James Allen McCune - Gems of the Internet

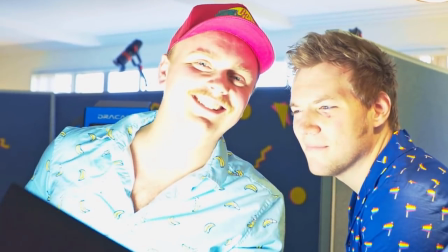How's the white balance on that?
It was very self-aware.
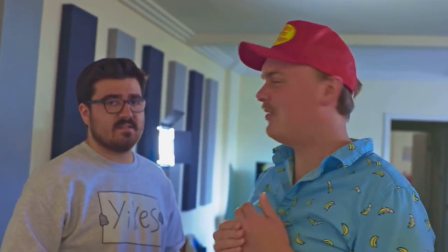Eddie, come on out here! This is Eddie Burback. I thought we were going to do this episode where you're hanging out with me. Why would you think that if you didn't give me any information about it?
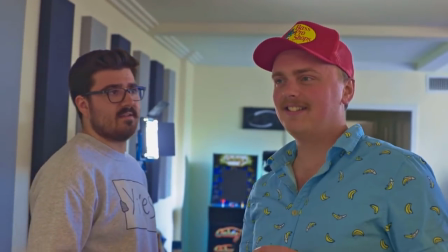You're my happy place, Eddie. Okay.
Breaking the fourth wall many a time.
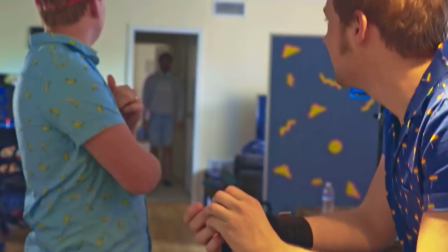Were you guys recording? Yeah. Okay, did I seem too mean?
Which didn't make it boring. Relating to the second episode, it actually made me emotional due to the combination of the subject matter.
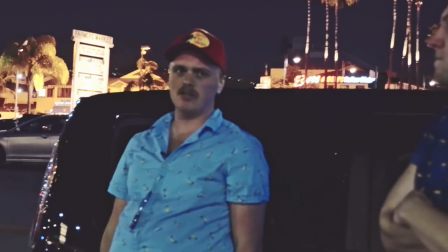Love is something that needs maturity.
Relatability.
Look back with love on people, places, and times.
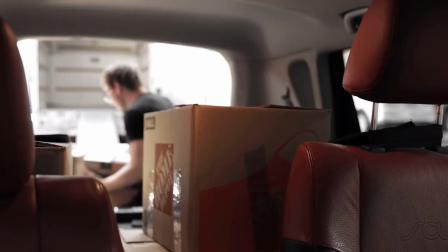And pacing that was spoken to specific b-roll that subtly related to the current conversation.
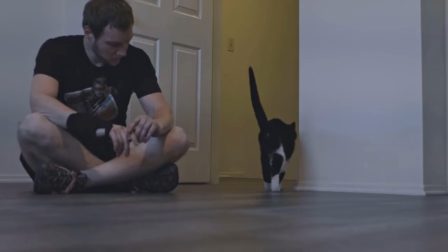I love that person. I love this thing. I loved that time.
Overall, partially because of how much entertainment value was involved.
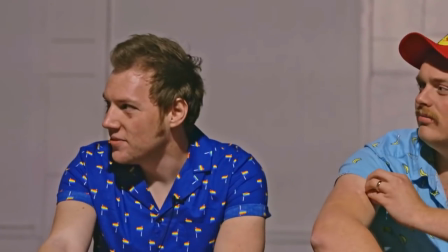I found the... this is my mom. Wait, give it a minute.
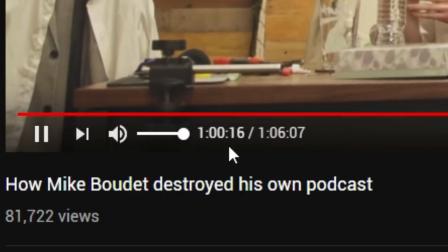I'm talking about being happy It didn't feel like I spent an hour watching it another value that was present was one of production The production value presented
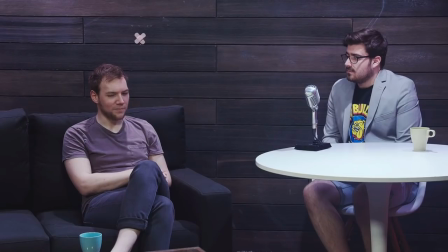how much work went into each episode on numerous occasions Not only does James use b-roll slash visual references to show an example of what he's talking about similar to somebody else You know,
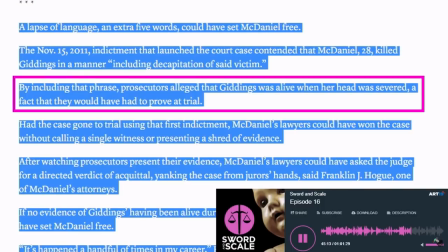I Wonder who that should be which keeps it visually interesting but credits the person directly on screen whenever it shows up.
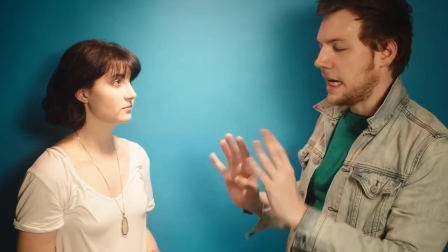Regarding visual interest, James shoots in different settings on a regular basis. Add skits to prove a point.
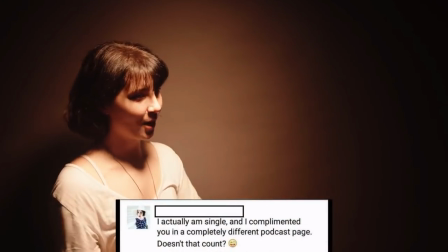Mike Bidet Theater. I actually am single and I complimented you on a completely different podcast page.
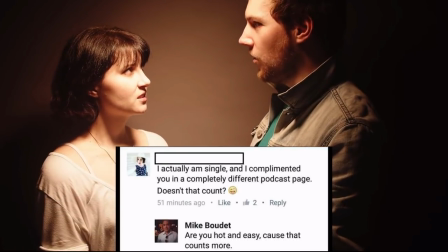Doesn't that count? Are you hot and easy? Because that counts more. Would you feel like that was an appropriate time or a way to do that?
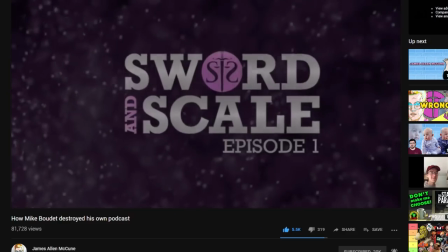Fact checks interviewees' claims since it's an interview-heavy show, has a custom intro per episode to touch on bullet points of those specific episodes,
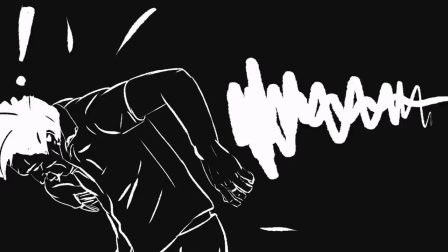includes a really stylized animated intro
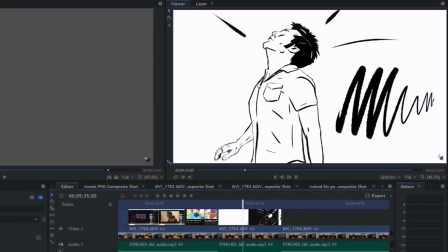and sometimes does an edit where he plays the next clip while the previous clip is still playing and vice versa.
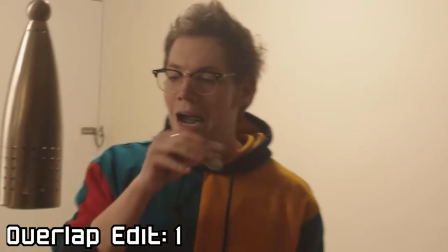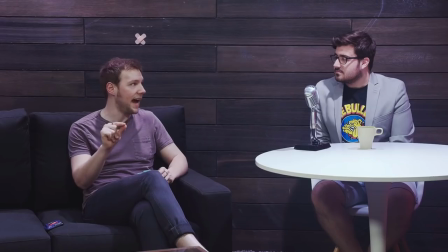While entertainment and production value is showcased in the show,
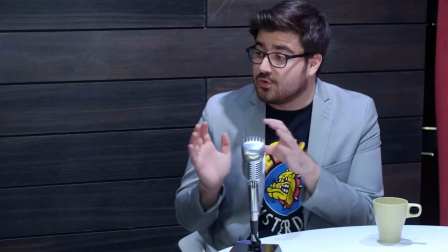the main portion of is documentation you were approaching it as i am a person on the internet i
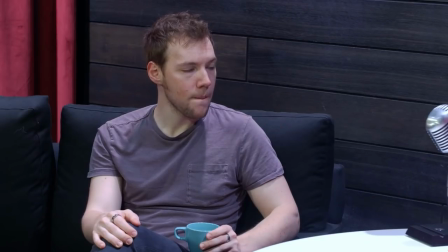am someone who can observe this so i'm going to condense this information for all of you so you don't have to search for it anywhere which explains the runtime instead of making documentaries about big controversial youtubers like jake paul james glances at
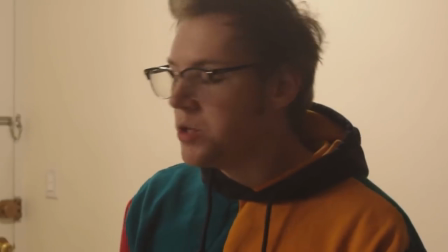smaller niches and dissects those instead i ran into what is arguably one of the most popular true crime podcasts which makes for a more interesting video,
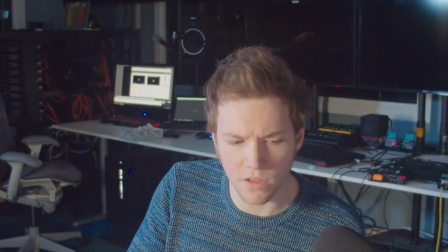since no
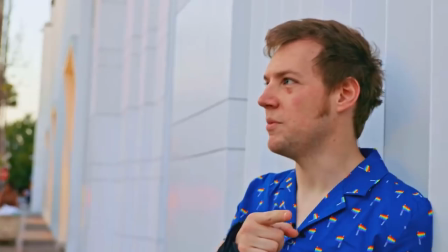other public figure has really gone to the lengths that James has when it came to that specific topic,
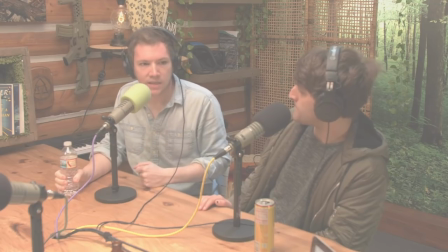it's based on real issues,
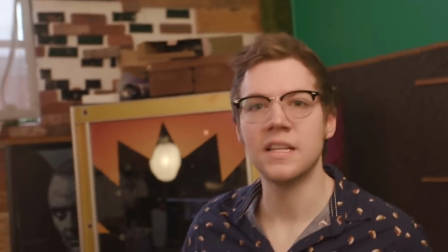If you're gonna speak about the worst thing that's ever happened to anyone,
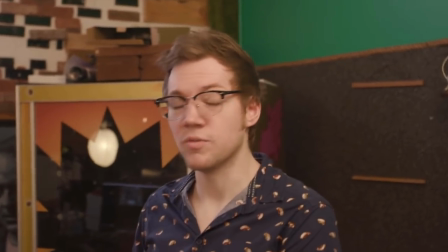you need to understand that that comes from a really upsetting place, and that they deserve respect for the situation, and that there just needs to be a little bit of sensitivity about it.
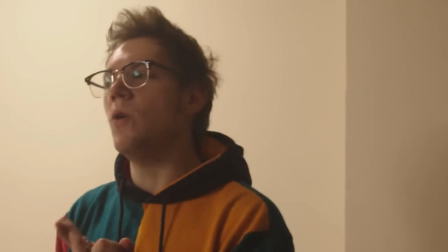Is objected by listening to both sides in a fair manner, It's not fair to just go against somebody without them sort of having something to say about it. And is most of the time recorded with a handheld style camera. Since the point of the documentation is to be objective, You also reached out for Mike and let him defend himself.
That's way too fair!
Make conclusions by recording his thoughts from start to finish.
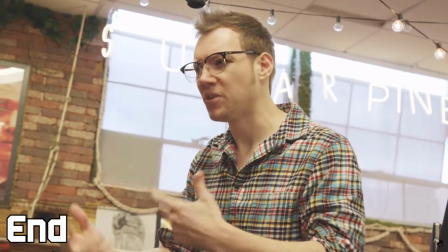I started this video as sort of a hit piece. He's controversial and I don't agree with a lot of his stuff. I feel some sort of connection to him as a person and I've been wrestling with am I a bad person?
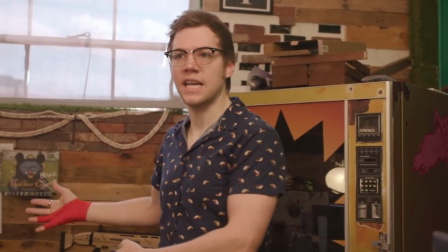And jumping in with the mentality of learning as he goes.
They're saying I want to be cared about.
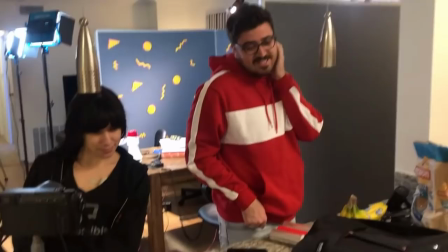Mike is going out there and saying I don't care about you and that's what's people off.
And includes various people of different backgrounds to either prove a point he's trying to figure out.
His main defense was it's just a joke.
Or just to get a second opinion slash perspective.
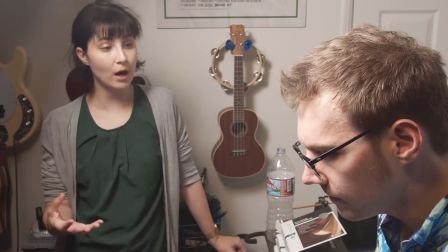There are always going to be people who don't forgive you. And forgiveness is very powerful. And if you choose to give that, it's a beautiful gift.